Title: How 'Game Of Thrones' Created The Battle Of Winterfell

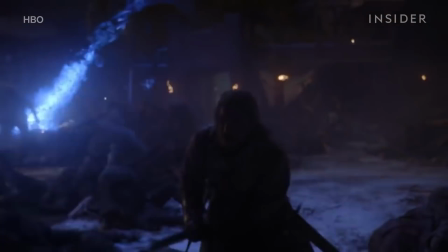Animating Viserion breathing fire differed from the 2 alive dragons.
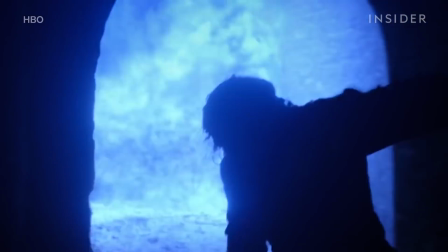Part of that was because Viserion breathes blue fire, but also, this dragon is injured.
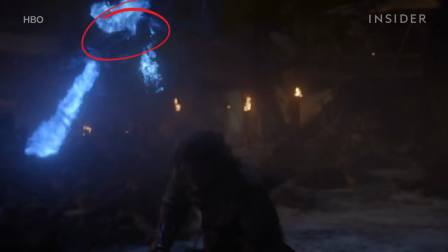He's leaking, as VFX supervisor Joe Bauer points out. He has a hole in his neck, and he's missing half his face.
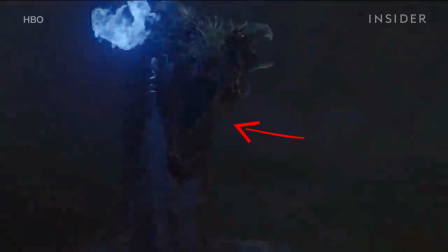By the time Jon Snow comes face to face with him, you can see fire coming out of different parts of his face.
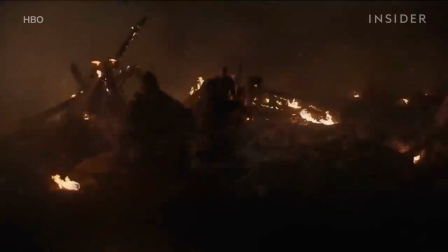The damage caused by the dragon's fire was added by production designers. They walked around with flamethrowers and covered rubble with dirt and mud.
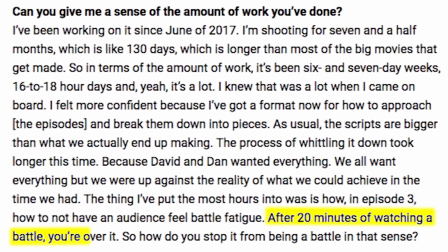After 20 minutes of watching a battle, you're over it, Sapochnik said to Entertainment Weekly.
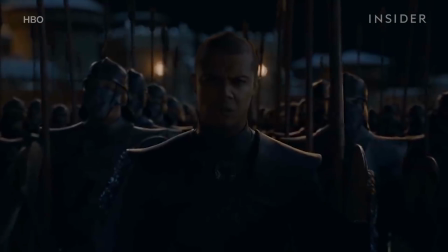So how do you stop it from being a battle in that sense?
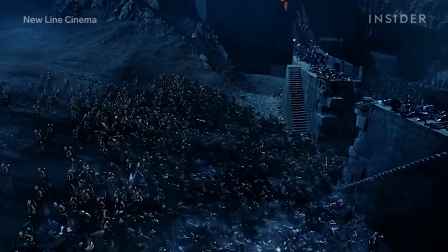The biggest inspiration for this battle was the Battle of Helm's Deep from The Lord of the Rings, The Two Towers, which Sapochnik notes is actually 3 different intercup battles.
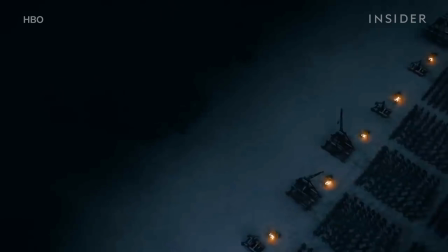but that doesn't mean the action wasn't incredibly important.
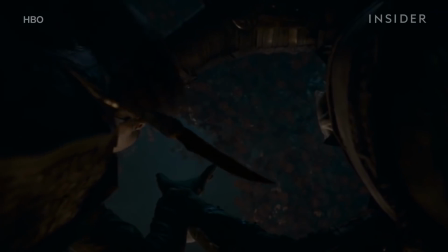The star of the episode might have been Maisie Williams, whose Arya Stark delivers the fatal blow to the Night King that saves Winterfell.
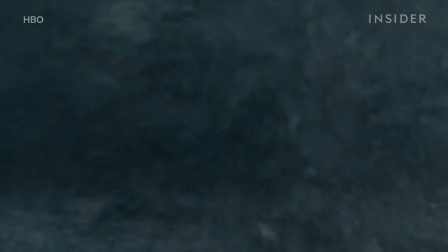It was a long road for Williams leading to this episode.
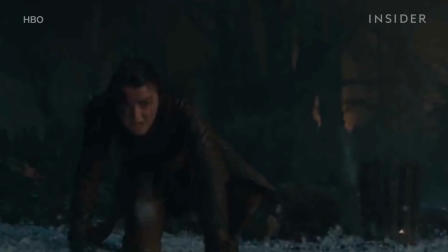She said the director called her a year before the long night started shooting and told her to start training,
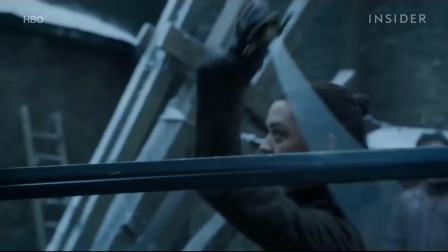but she had no idea what exactly she was training for. To prepare for some of the set's tight spaces,
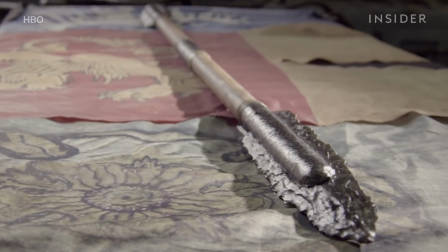Weapons Master Tommy Dunn gave Arya a staff that would disassemble, allowing her to fight in narrow spaces.
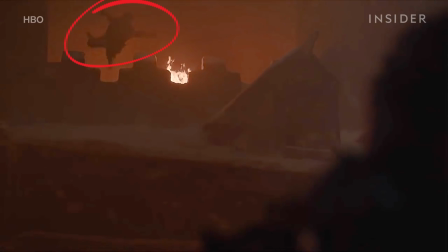With the exception of some of the more dangerous moments, Williams does most of her own stunts.
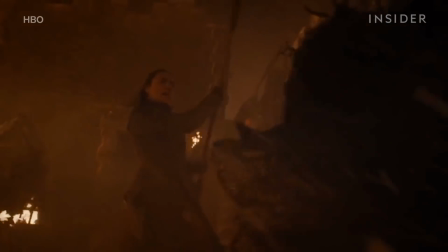In fact, she's so committed to Arya that the right-handed Williams learned how to fight left-handed,
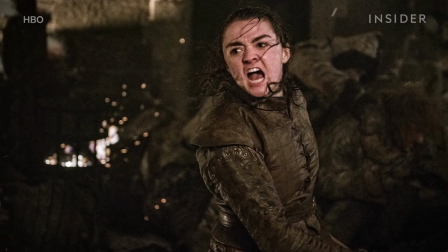just so she could fight the same way Arya did in the books.
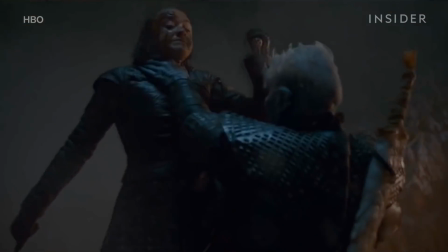When she took down the Night King, she was attached to a wire and launched into him.
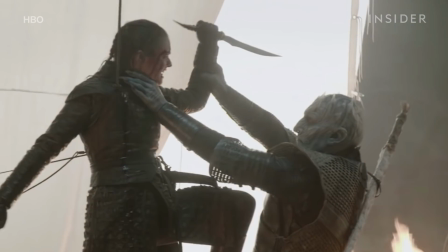That sequence was mostly shot in front of a green screen so the crew could have better control over the environment.